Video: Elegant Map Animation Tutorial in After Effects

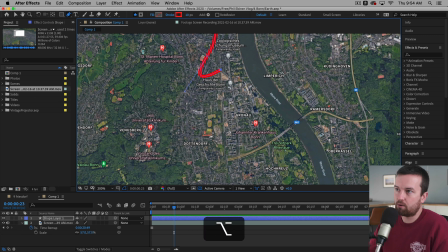4:09 Or what you can do is press the Option key or the Alt key if you're on a PC. I'm on a Mac, and that just picks this adjustment on that side of that point that you created.
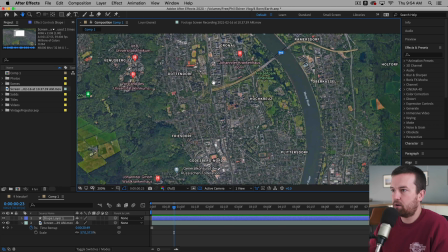4:24 And then I'm going to go all the way down to this one. Let's just go here, and then I'm just clicking and dragging, again, trying to follow that road. It doesn't have to be perfect.
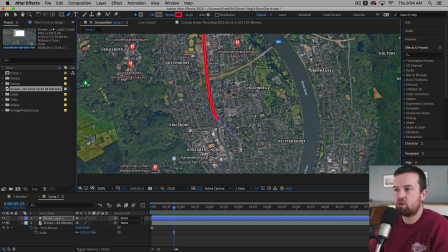4:36 These animations, they have a way of, if you layer multiple things and animate them together, those little imperfections aren't very noticeable.
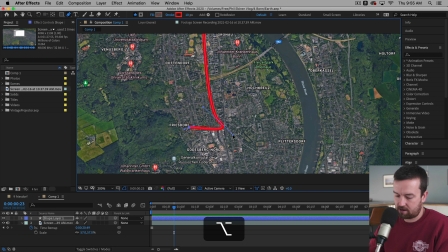4:50 So again, this handle, I'm going to take holding the Option key, so I'm just affecting this handle. If I don't have the Option key, it's going to affect both handles.
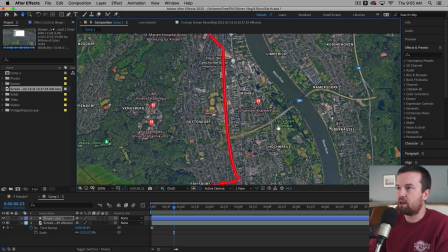5:01 So Option key, Alt on a PC, and there we have our full shape.
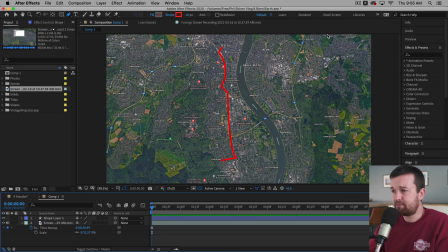5:09 Looks pretty good. So I can change the size and everything later on, but so that's good.
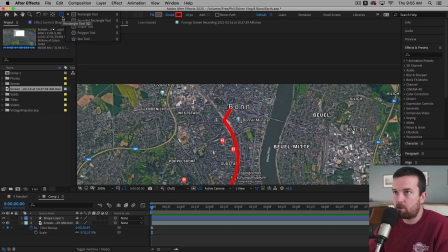5:18 Then I'm gonna go in here and use my rectangle, my ellipse tool.
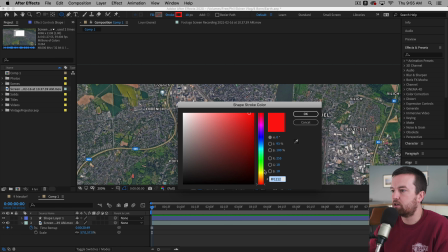5:25 Same thing, fill at none. Stroke, we're gonna change the color just so that we have some sort of a difference, but we can change these colors in a second.
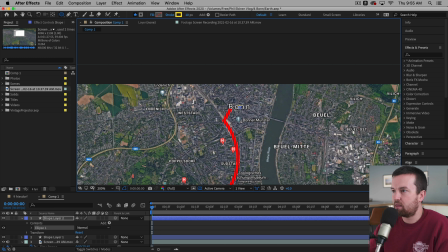5:34 And I'm just gonna click in the bond, right where bond is, and then holding the Command and Shift buttons down will create a perfect circle from where you clicked. So here, I'm just gonna go right around bond like that.
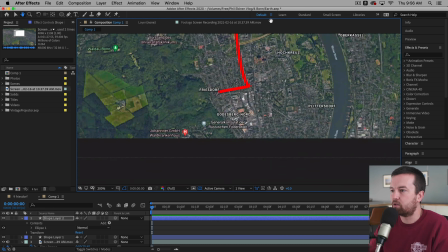5:52 Okay. And then I'm gonna wait to put that same circle around Friesdorf because I wanna animate this one first.
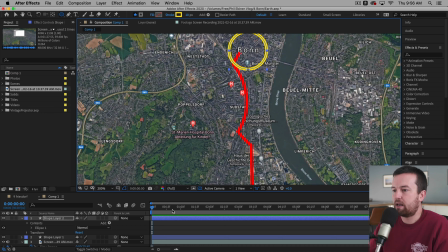6:00 So let's move on to our animation because right now it's just static.
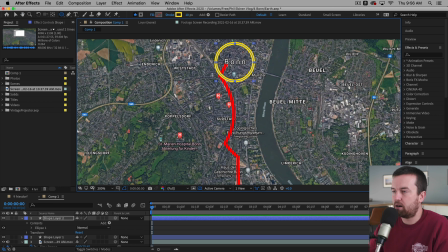6:05 So let's start with the bond. Let's start with the actual red line.
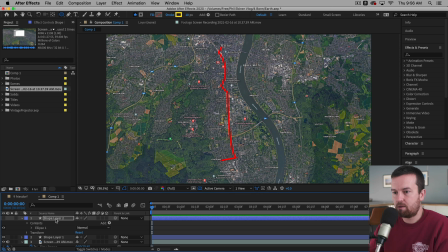6:12 So let's turn off this circle, which you can rename by selecting it, pressing the return key, and we'll call this circle. And then we'll call this one road. So with the road, let's twirl this down, and what we're going to do is click Add Trim Paths.
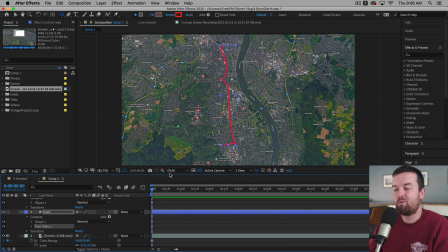6:28 This is one of those effects that once you learn it, you just can't go back. There's so many things you can do with it. But basically what this does is it animates the path of a shape. And so if you're just using a stroke without a fill, you can animate lines on and all kinds of things.
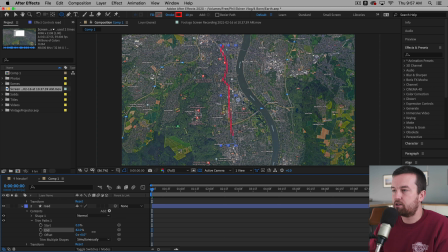6:47 So you can see if I drag the percentage of the end on and off, you can see what we can do. So what I'm going to do is at the beginning of this composition, I'm going to set this to 0, set that keyframe, and then maybe around 5 seconds or so, we'll see.
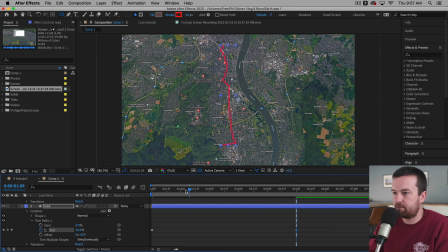7:04 We can adjust the timing later. I'm going to go all the way to 100%. So now we have this line sort of mapping on. The speed, it's all the same speed throughout. So I want to make that a little bit more organic.
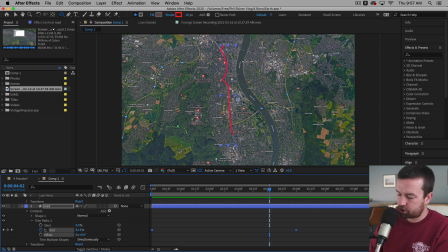7:18 So I select those keyframes, function F9, or if you want to right click, choose keyframe assistant and easy ease. This sort of ramps up the speed.
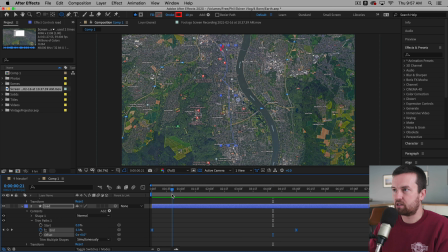7:35 And what you can actually do, which might be interesting, which I didn't do in my original animation, is just put another keyframe at each sort of, I don't know what you call that, apex of the line where it goes to a corner, as if the line has to slow down into the corner, just like if you were driving,
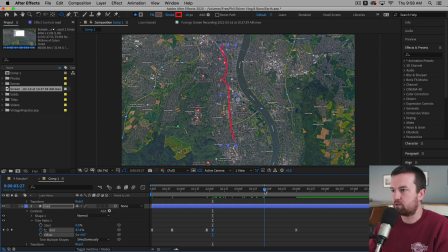7:56 and then it sort of speeds up in the middle. And so now you're going to get a much more organic sort of speed to this line.